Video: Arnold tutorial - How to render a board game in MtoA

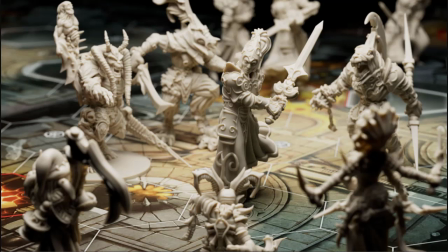Hi there the Greeks Arnold rendering specialist at Autodesk. I had a recent request on how I lit this board game scene so I thought I'd just cover how the scene was created. It's actually very simple lighting just a large quad area light gives some nice soft realistic lighting and shadows and adds to the overall realism.
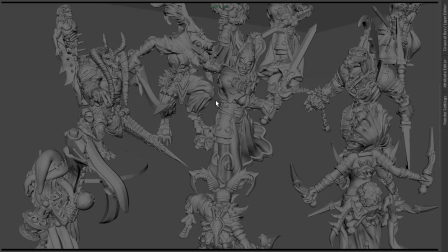Okay so let's start off I've got the scene geometry here just gonna create an Arnold area light first
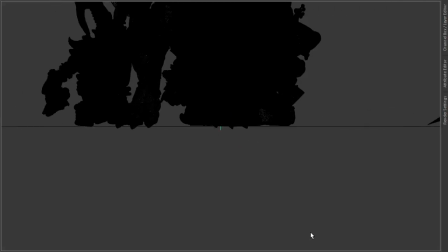and go to the side view want to scale it up quite large so that it covers the entire scene so
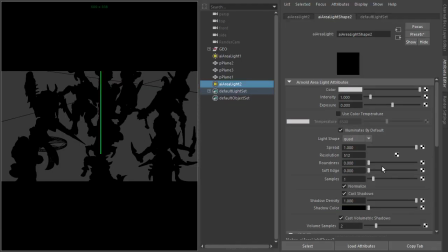something like that and then we want to make sure we've got three sample areas light samples for
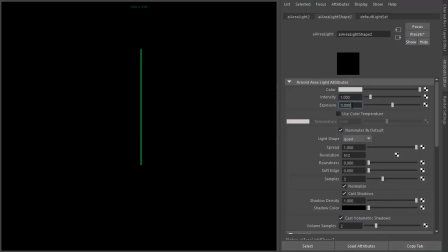the quality shadows it's dark at the moment because our exposure isn't high enough so let's just increase that white 20 and
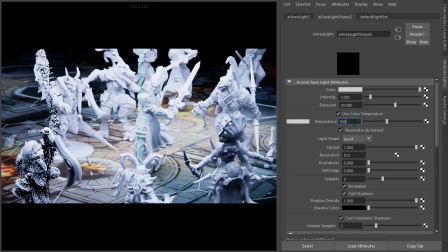enable use color temperature and just give it a warmer feel white 5000 I'm actually using the Intel image denoiser so
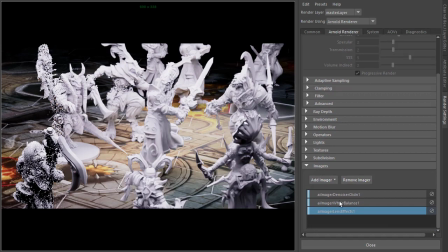under render settings images I've got the imager denoiser here cleaning up the noise in the scene and there's a white balance and a lens effect for the vignetting okay so let's start off by assigning a
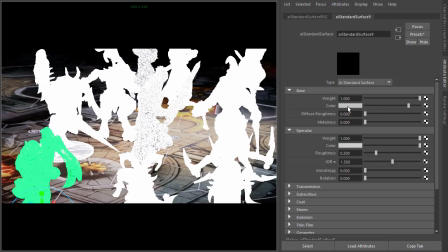shader to the geometry standard surface shader and give it a warm a nice sort of plasticky feel make sure the ir is set to plastic 1.55 and increase the subsurface scattering change the subsurface match the color for the
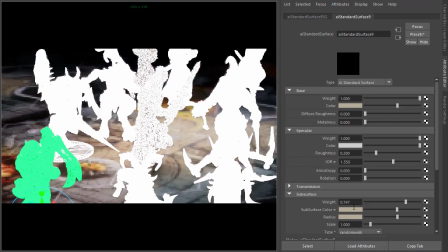soft surface and make the radius a bit darker and to change the type to random up to a better quality soft surface scattering.
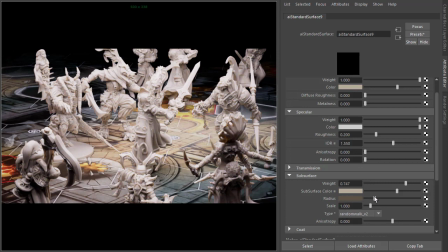We want to keep the scale and the radius quite high because that sort of soft waxy plasticky feel and finally we can add some depth of field so I'm going to select
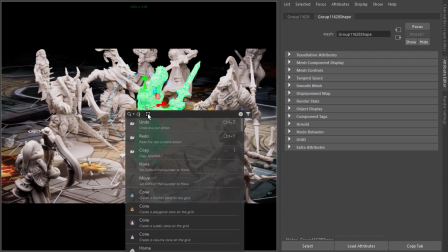the main hero here go to object details so
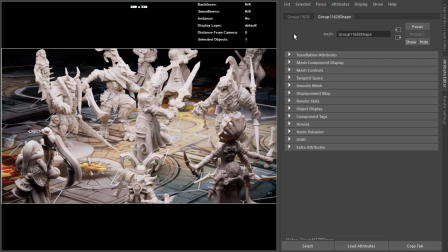that's 519 centimeters from the camera so we select the camera go down
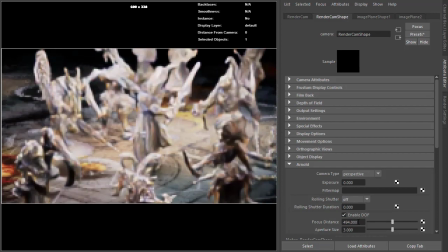to the arnold attributes and enable depth of field type down 519 so that's a simple overview on how to render a board game scene in arnold thanks for watching and bye for now